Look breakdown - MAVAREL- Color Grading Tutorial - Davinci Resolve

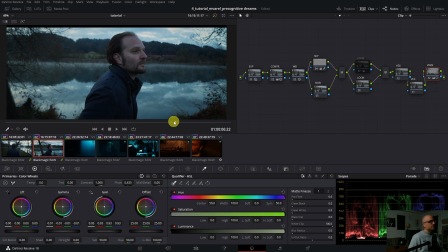I don't want to clean this up to the ideal skin tone level. Why? Because when lighter skin gets cold, it goes red.
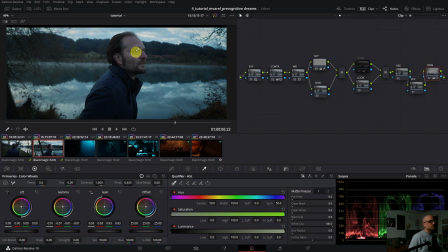But for my taste, it's a little bit too much, but I want to keep that cold feeling. So I go to the skin node and then here to the warper.
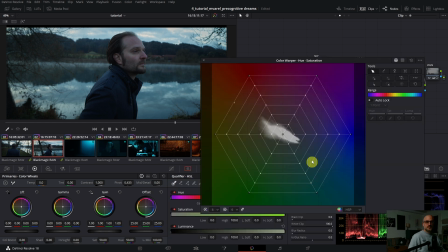I expand the warper.
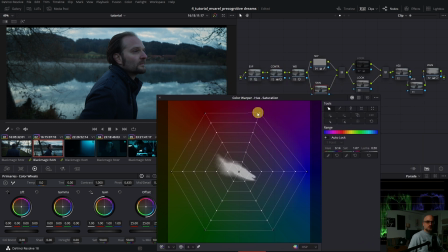So I go with the magenta wheel, I dial it back quite a bit.
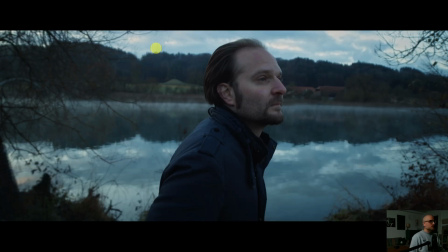So now it's totally clean. I hope you see that. Before and after, before and after.
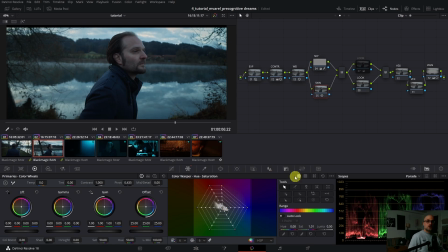But with the key output here,
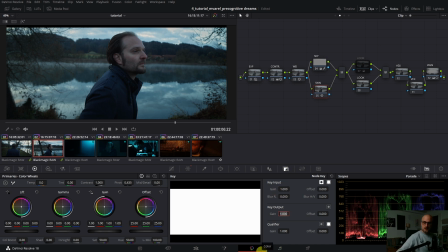I reduce that, let's say, to 0.4.
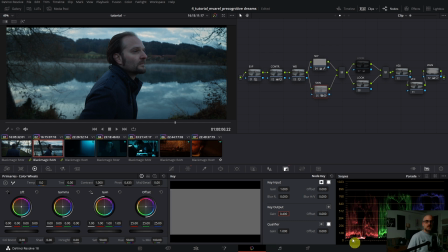So we have just like 40% of opacity.
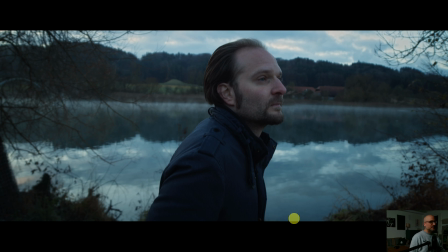Before and after. It's minimal. I don't think you see that on YouTube, but it's there.
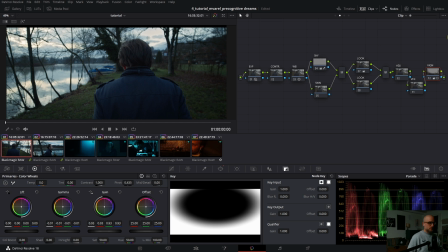So I play it through.
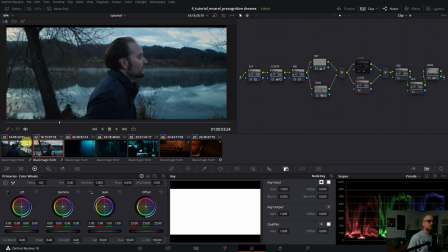But I'm not quite happy with the shot matching. This one feels a little bit colder.
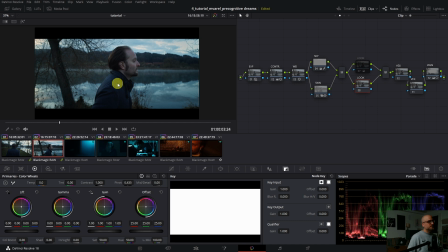Of course, we have another perspective from the camera. Now we look to the river.
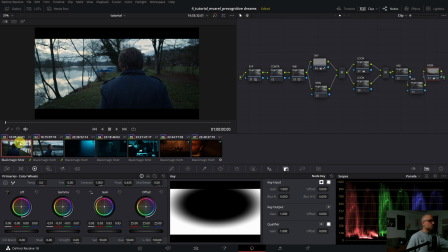And here we have like greenish tone from the wood and from the grass, and brownish tones, of course, too.
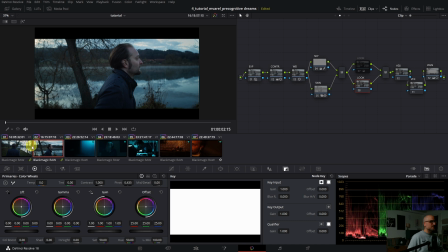And this one, it's just like water. But anyway, even if it's right, it doesn't feel right. So in the second look node here, I go with the color temperature and I'll dial a little bit of warmth in there.
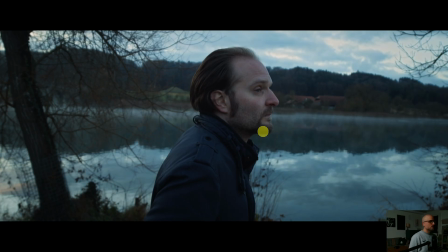Not too much, maybe something like that. Before and after, before and after.
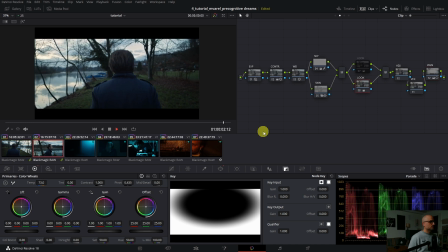I looked that through. Yes, it's much better.
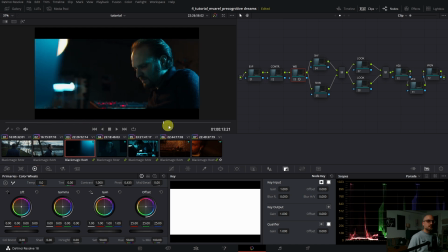So now we are in the studio. Here I made another group. So for this group, in the group post clip, I made a really harsh
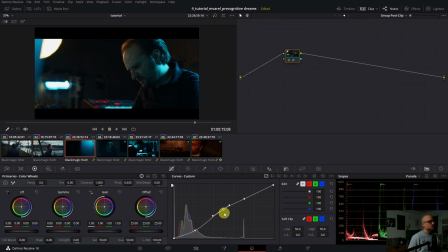contrast curve, because in the studio it should feel dark, edgy and strong, because now we are in his world as a creative composer, and it should feel also a little bit modern, like I explained before.
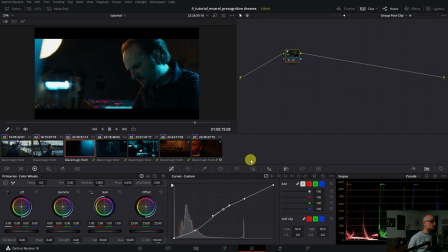So I thought this edgier contrast fits the story better. So exposure wise, to be honest, I don't do anything because the contrast curve did already everything I needed. But to introduce a little bit of modern touch,
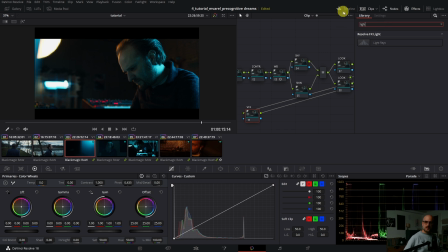I put it the light ray effect like that. And then here I don't like the add mode because it introduces too much of saturation pretty fast.
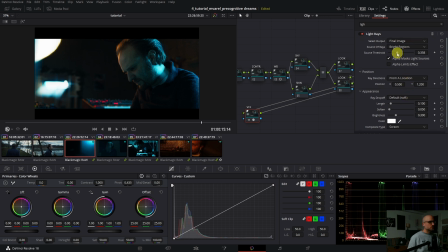So I go to screen mode. With the threshold, I lower it down, maybe something like that. Then I move around something like that.
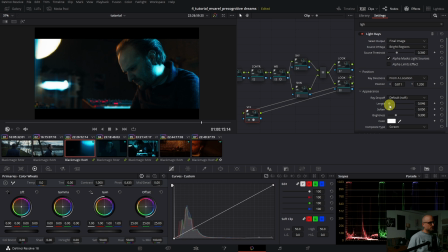Move around the location. Then the length, I don't want to go too strange, but some kind of modern, because his music is electronic music and pretty unique.
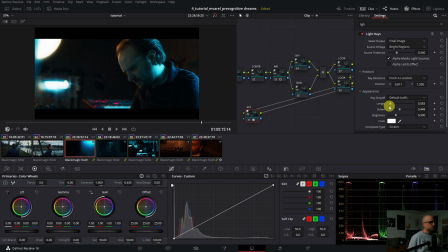So I want his studio to feel also pretty unique. And of course the setup of the light made the whole job as a colorist pretty easy on this one. So it's a little bit too strong, so with the source threshold I go back a little bit.
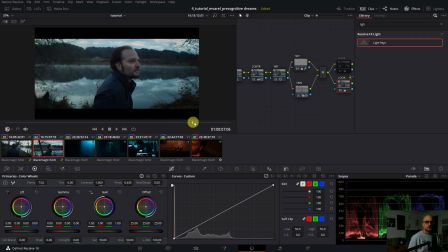And now let's watch this here.
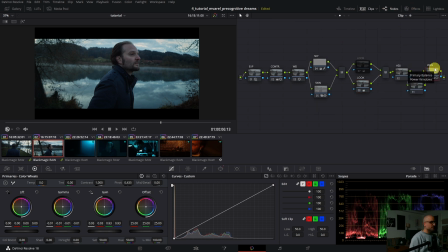I think on this one I need a stronger vignette. Yeah, so we are really with him.
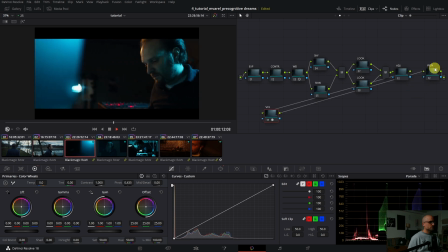Now we go into the studio. Yes, we need a vignette here too.
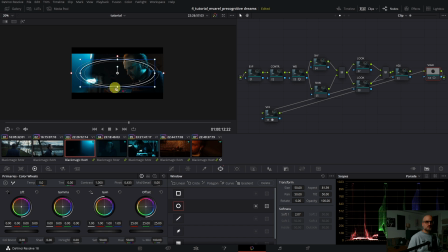Otherwise we are distracted of these bright colors here, and we want to really focus on him because we want to go into his mind and feel his music. So I darken it down quite a bit, something like that.
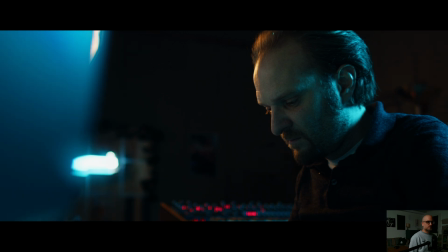So before and after, I loop it.
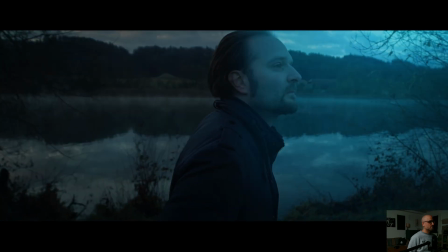Yeah, now we are really into his mind. Let's watch it again.
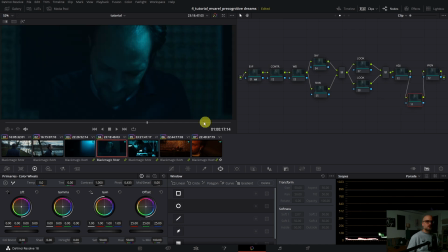That's pretty much it here. So this one here, I try to copy paste it. Yeah, it doesn't work. So I switch off the vignette. I switch off the VFX for the moment. And I concentrate on the exposure.
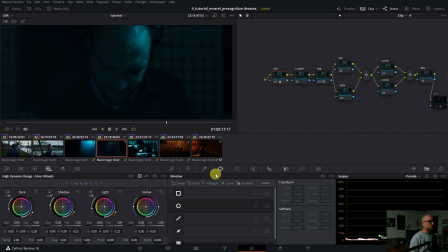So with the offset wheel, in HDR mode, I brighten up quite a bit
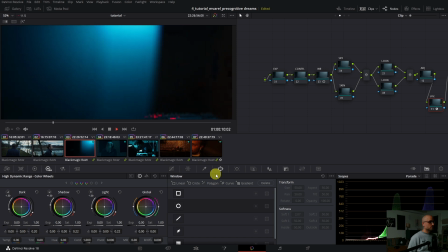this look. Let's watch that.
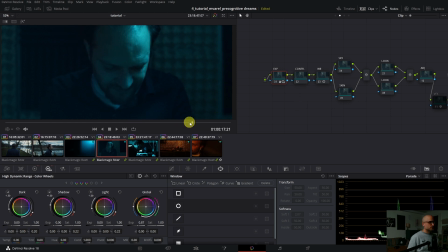Yes, it's better. So this one should feel also a little bit more surreal. So if you watch the entire clip, it does make sense, everything.
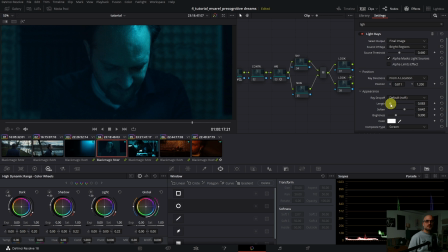But now it should feel, maybe it feels a little bit strange to hear that it should feel extremely surreal. But with the light rays, I want to really introduce that. So I'm sorry.
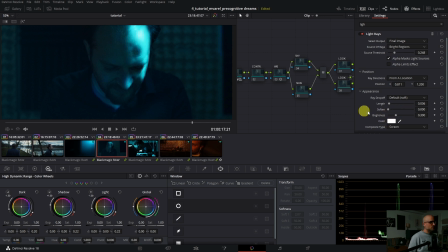Something like that. Let's check. Softness, go back with that. Then I go with the length. Let's check how it looks. It's too bright, so I go with the threshold a little bit back, maybe something like that.
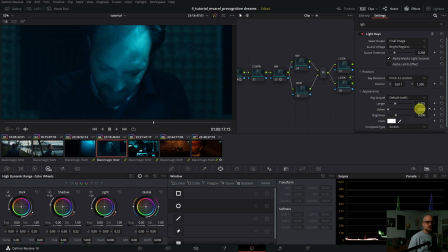Yes. With the softness, I go a little bit softer.
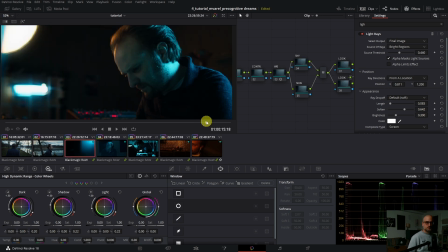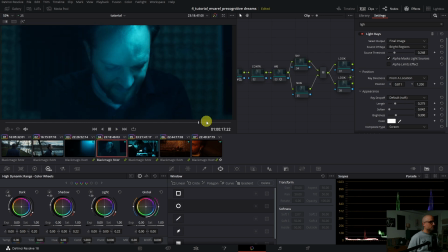Yeah, now I have to figure it out how I go away with this bluish tone.
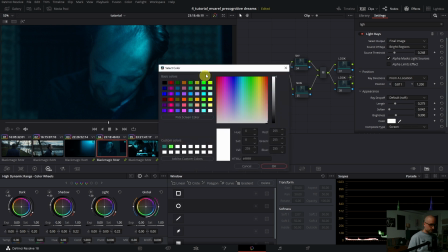I try it with the light rays itself.
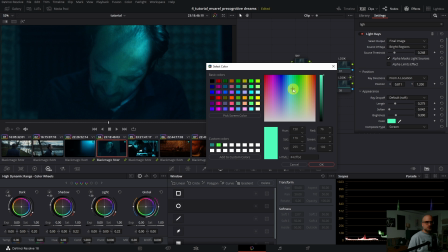So I go something like that, maybe on this greenish part a little bit.
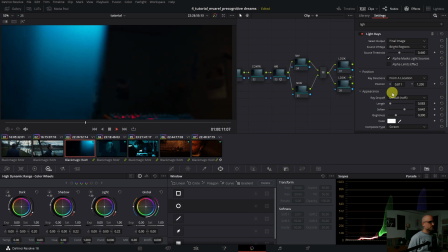Check what it does.
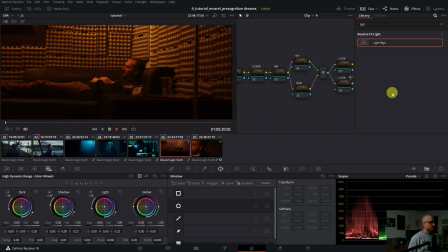Yes, much better. Yeah, very good. I'm pretty happy with that.
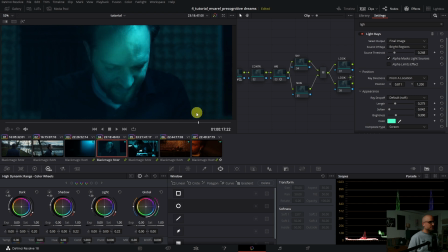So we are really in his creative world here, in his mind, creative mind, to introduce this unique sound.
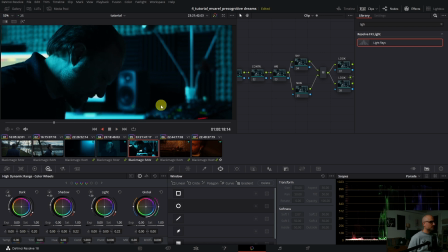This one is pretty good. I don't need to do anything here. Yeah, here maybe a little bit of vignette.
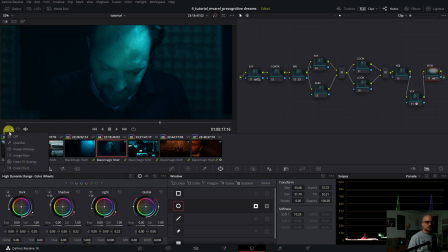Yeah, let's check this out, it's too strong. Yeah, maybe down here.
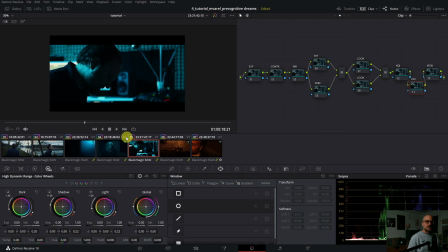Before and after, so really with him. I will not copy paste the image before, but the first one. Yes, let's check that out. Vignette, it's not important here.
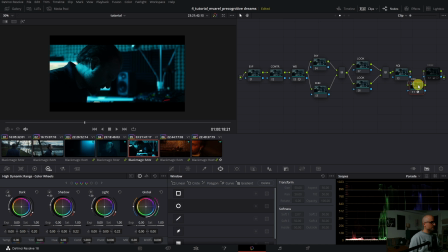And then the light rays, I'm not quite happy. Let's check on this monitor.